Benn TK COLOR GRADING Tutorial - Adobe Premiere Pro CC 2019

Well, that's pretty satisfying, isn't it? Ben TK really has one of the most influential styles of creating videos right now.
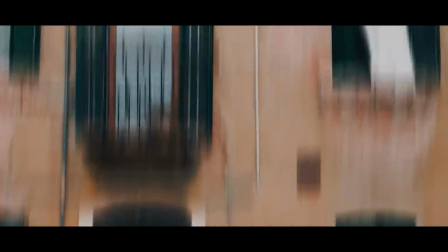And one of the really unique aspects of it for me is his color grading. So for today's video, I decided to break down how this grade can be created. And keep in mind, this isn't necessarily how he grades his own footage. This is just me recreating something similar. To me, the thing that really stands out about his grading is this smooth contrast.
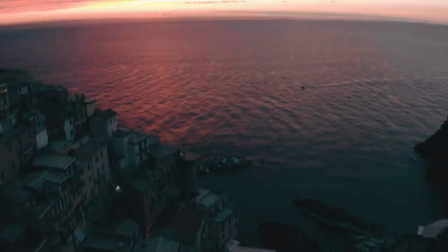So So basically, there's a lot of contrast between light and dark, but the shadows kind of blend together.
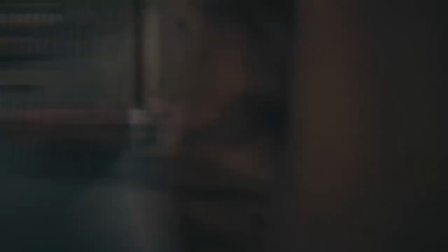Of course, lighting is a really big part of this, getting that soft look by shooting during golden hour, shooting on an overcast day, or even just shooting in the shade. But you can also recreate it in editing. The way I do this is by using the curves tool.
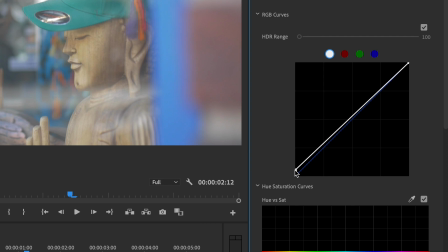Start out by raising the black point a bit. This is pretty much just going to smooth out those shadows and make them blend together a bit more.
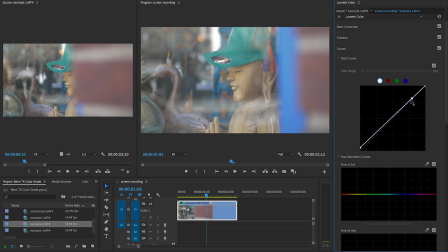And then grade your shot using only two points on that curve, one for the shadows and one for the highlights.
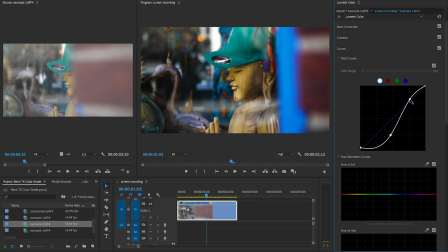Because you're only using two points, you're gonna end up with a shot that kind of has a very gradual contrast between light and dark. The next thing to do is shift the colors around using any kind of HSL tool. So anything you can use to shift around the individual tones, the saturation and the hues, I'm gonna be using the hue curves in Lumetri Color. Judge me in the comments all you want. His color grade is overall desaturated, but especially the green and blue.
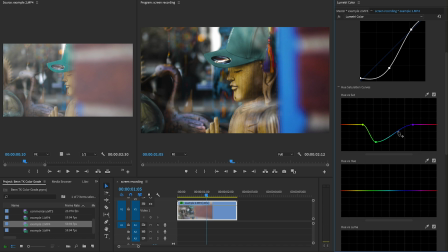So I'm going to make sure to pull down those parts of the image on the hue saturation curve The red and yellow in his videos is a bit more saturated than the green and blue And the interesting thing here is that he keeps them separate Whereas a lot of people shift them to be one shade of orange I do think that he takes the red and yellow tones and shifts them both to be closer to the red side than the
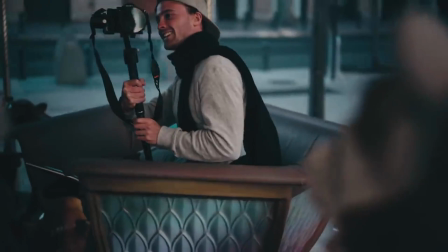yellow side I'm just guessing that because a lot of the skin tones in his images appear to be more to the reddish purplish side If
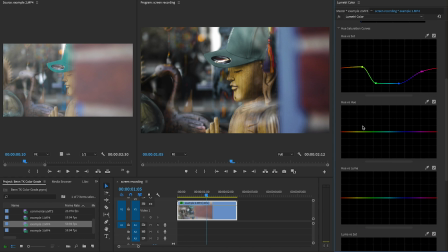you want to recreate that, scroll down from the hue versus saturation curve to the hue versus hue curve, then just select those red and yellow tones and drag them until they're a bit more of a red color. It doesn't look like he's really changing the green at all, but I would select the blue and shift it to be more of a tealish turquoise color. At this point, I would usually say to go back to curves and add a teal tint to the shadows, but I don't think he does this. His shadows appear to be more or less just gray. So I'm really not sure exactly what I was thinking when i said that but he definitely
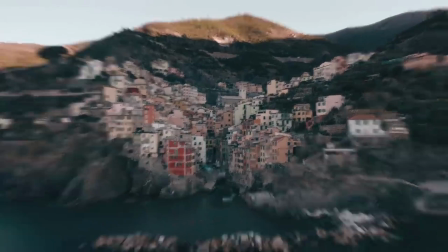adds a good amount of teal into the shadows so basically just
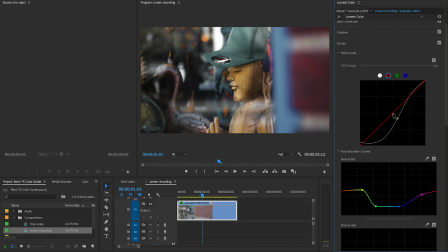scroll back up to the curves go to the red curve and remove a bit of red from the shadows which will consequently add some greenish bluish teal into the shadows sorry about that so you're done at this point this is going to be a pretty short video but i hope you've enjoyed it or learned something from it nonetheless and if you did do feel free to share your support by leaving a like the video sharing it with your friends or even subscribing to my channel i upload two new filmmaking tutorials every single week but that's all for now keep creating and i'll see you in the next one